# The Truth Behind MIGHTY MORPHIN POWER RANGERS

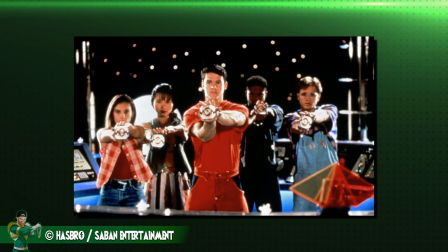0s
It's been quite a while since I touched on the behind the scenes of any of the Power Rangers shows.
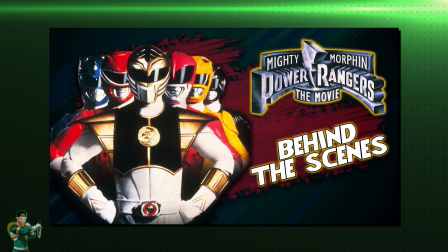4s
I realised we had gone through the truth behind the Mighty Morphin Power Rangers movie, the truth behind the Turbo movie, Power Rangers Zeo,
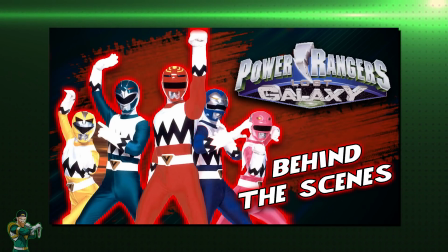12s
Power Rangers in Space, and Power Rangers Lost Galaxy, but I never actually touched on the behind the scenes of the Mighty Morphin Power Rangers show.
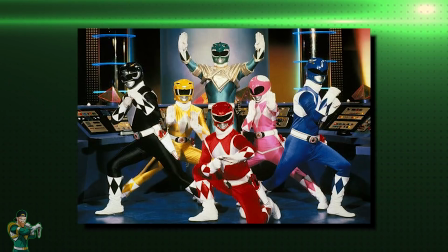20s
So in today's video, that's what we'll be doing. Now, as always, the following information comes from the book Power Rangers Ultimate Visual History.
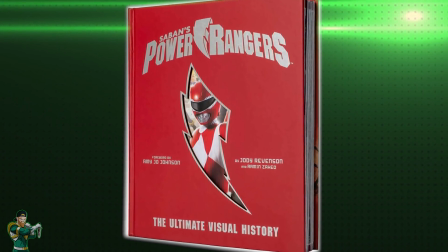28s
Now, this video is in no way sponsored by or connected to this book. I just genuinely believe it's a fantastic book that all Power Rangers fans should pick up.
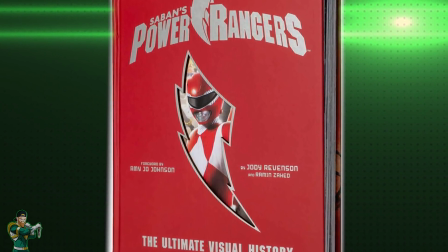36s
The majority of facts and quotes in this video do come from this book, but even after you get to the end of
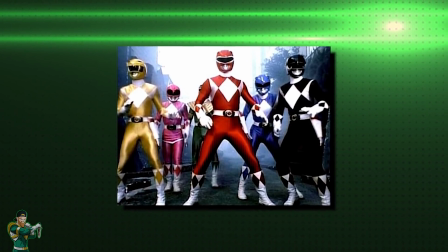42s
this video, you only would have just touched the surface of the great details in the Mighty Morphin chapter of this book.
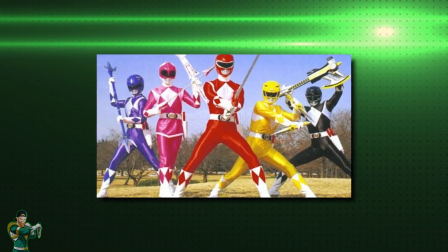48s
There's genuinely tons of information in there from all 3 seasons, so make sure you pick it up if this is the kind of thing that interests you.
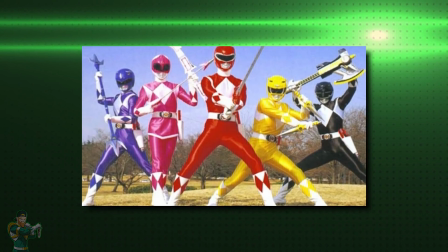55s
Okay, let's get into it.
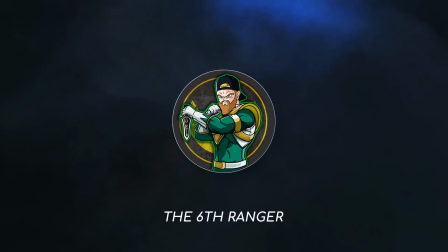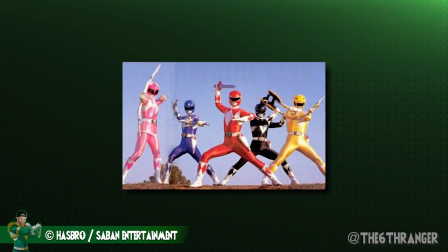63s
So the first season of Mighty Morphin Power Rangers of course combined footage from the Super Sentai series with newly filmed American sequences.
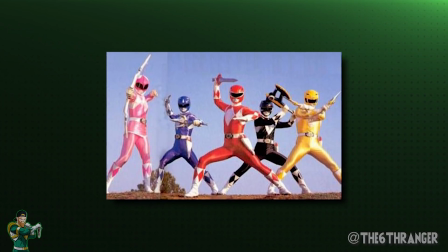70s
But before the cameras rolled,
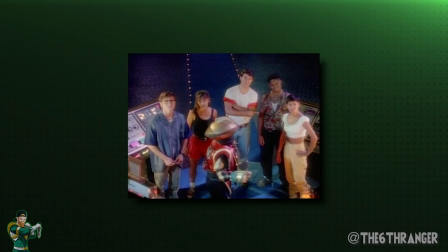72s
adjustments and changes were necessary to take the show from its original 10-minute pilot episodes onto a 60-episode season.
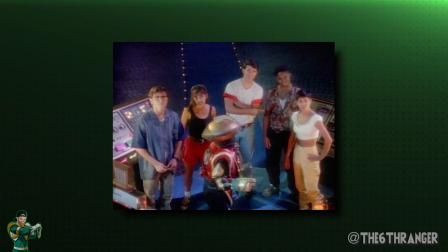80s
The first thing the team looked at was coming up with some unique filming locations.
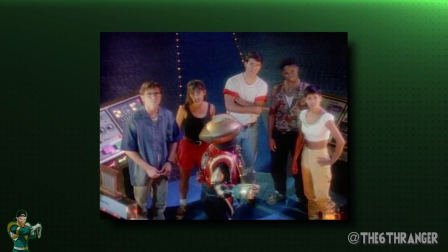84s
These included the exterior of Zordon's headquarters, but the command center needed an upgrade from its pilot.
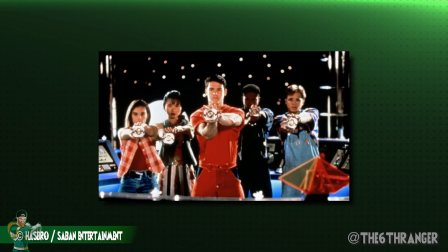90s
Its consoles and technology equipment had been rented for the pilot, so they were recreated for permanent installation with slight changes to the colors and lighting.
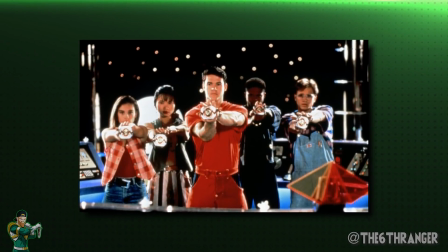98s
Neon columns were added, and tiny lights were strung in the background. They were actually Christmas lights that were used for the effect.
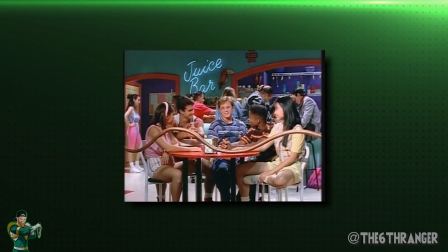105s
The pilot's bowling alley set was of course replaced with Ernie's juice bar, somewhere where they could not only have a juice and catch up with Ernie,
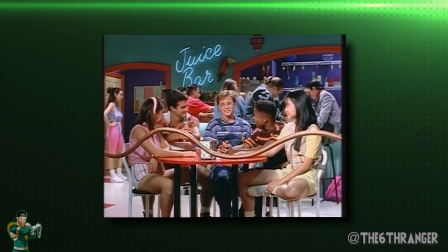112s
but also demonstrate and practice their gymnastics or martial arts skills. Sets were then built on a soundstage for the school's interiors.
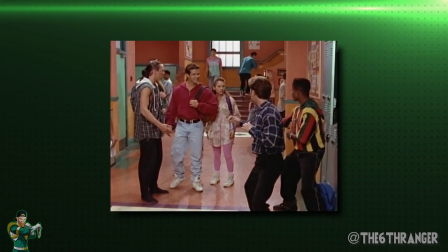120s
The Rangers of course had to spend most of their time in the school, so the team really tried to provide a good place that kids could connect with by it seeming very familiar.
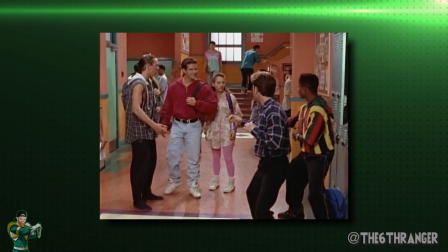129s
The main difference with these Ranger School sets was the colours.
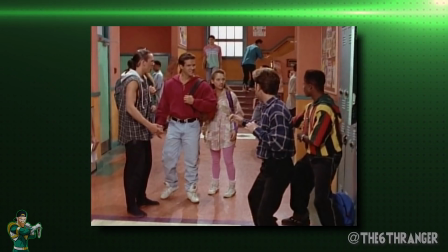132s
They chose to make them very bright and almost make it look like a comic book, since these were essentially superhero characters.
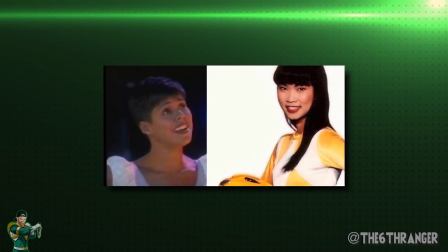138s
Now there was another very important change from the filming of the pilot episode to the filming of the actual season,
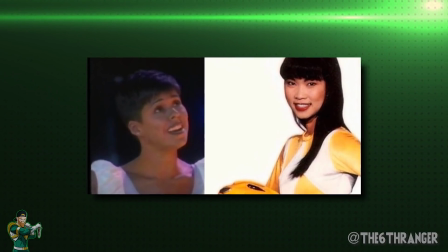145s
and that was of course the departure of Audrey Du Bois, who originally played the Yellow Ranger.
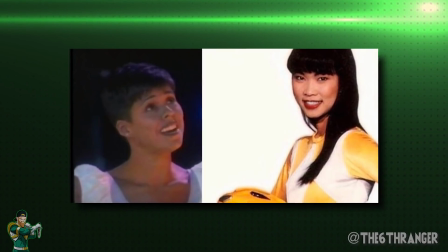150s
Casting director Katie Warren shares her experience of the screen test with potential replacement Yellow Ranger Toy Trang.
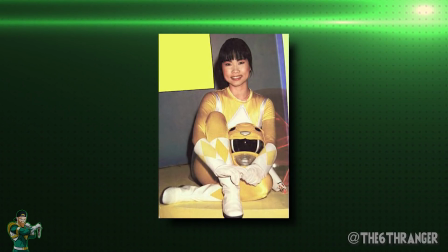156s
The day we had our screen test, Trang was so nervous she almost couldn't complete her final callback.
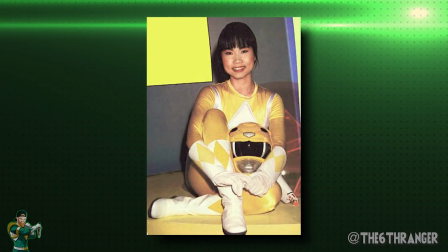162s
There was at least 20 executives in the audition room, and each actor had to walk in one at a time, do their full audition, read in, and present their physical skills.
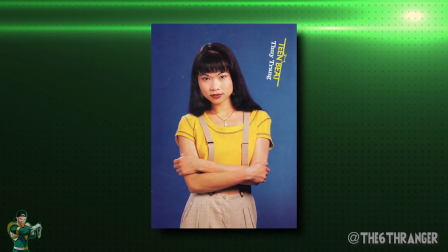171s
I told Trang she could run in screaming and jump on the audition table in front of the producers and do her karate moves.
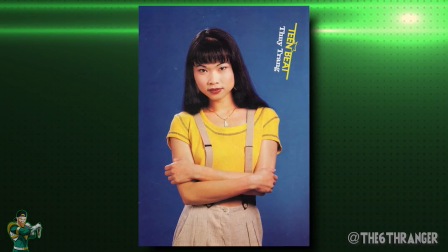177s
She not only did run into the room with mighty power, but she actually jumped up onto the table and did full-blown karate kicks.
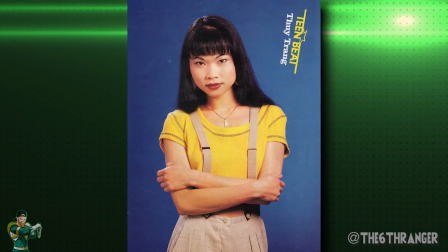184s
She then got off the table quietly, did her audition, and then walked out of the room.
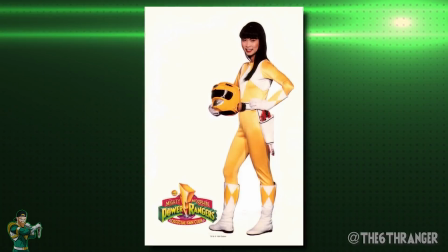188s
I loved her and was very proud of the fearless approach to her becoming the Yellow Ranger.
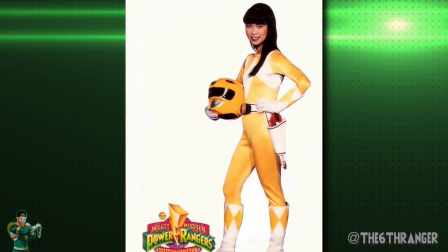193s
She was of course cast, but there was actually one more Ranger still to find. A 6th Ranger who would appear well into the run of the show.
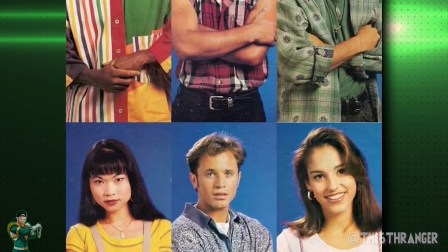200s
Jason David Frank had been studying martial arts since he was just 4 years old, and in 1991,
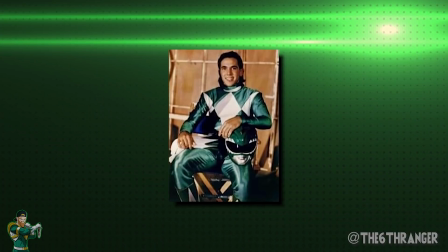206s
at just 17 years old, he already owned several karate schools where he taught both kids and adults.
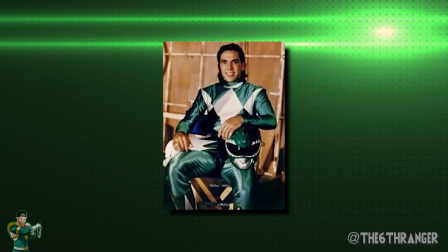212s
During the pilot auditions, Frank had tried out for the role of the Red Ranger, but didn't quite make the cut.
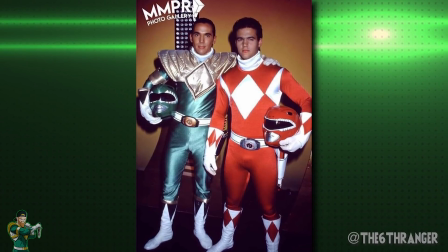217s
He auditioned again then in '93 for the role of Tommy Oliver, the Green Ranger, who was only supposed to be in a small handful of episodes.
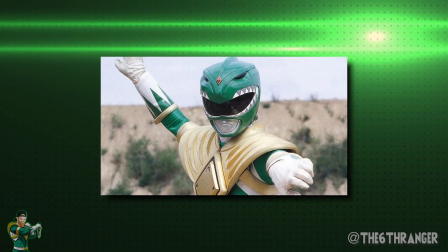225s
Frank was called immediately after his first audition and returned to Saban headquarters.
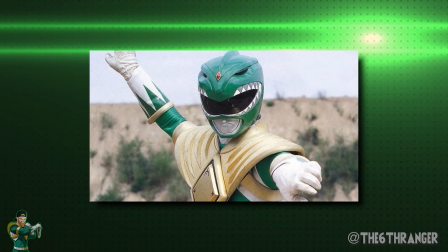229s
I was waiting in the hallway and it was just me and 15 girls, JDF remembers.
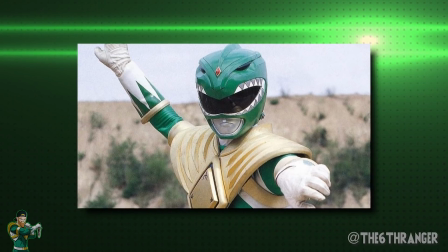234s
I wasn't sure what was going on and started thinking that maybe they don't know if they want a guy or a girl for the role.
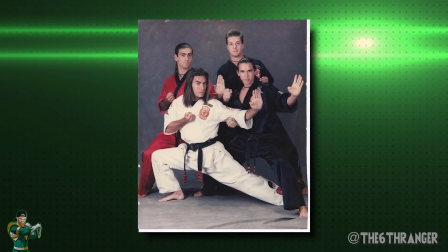239s
He was quickly summoned to help out in his capacity as a martial arts instructor. They asked me to work with an actress, he recalls.
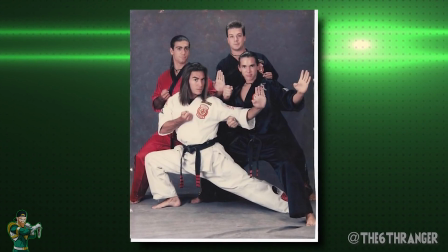246s
Sure, I said, let me put a routine together.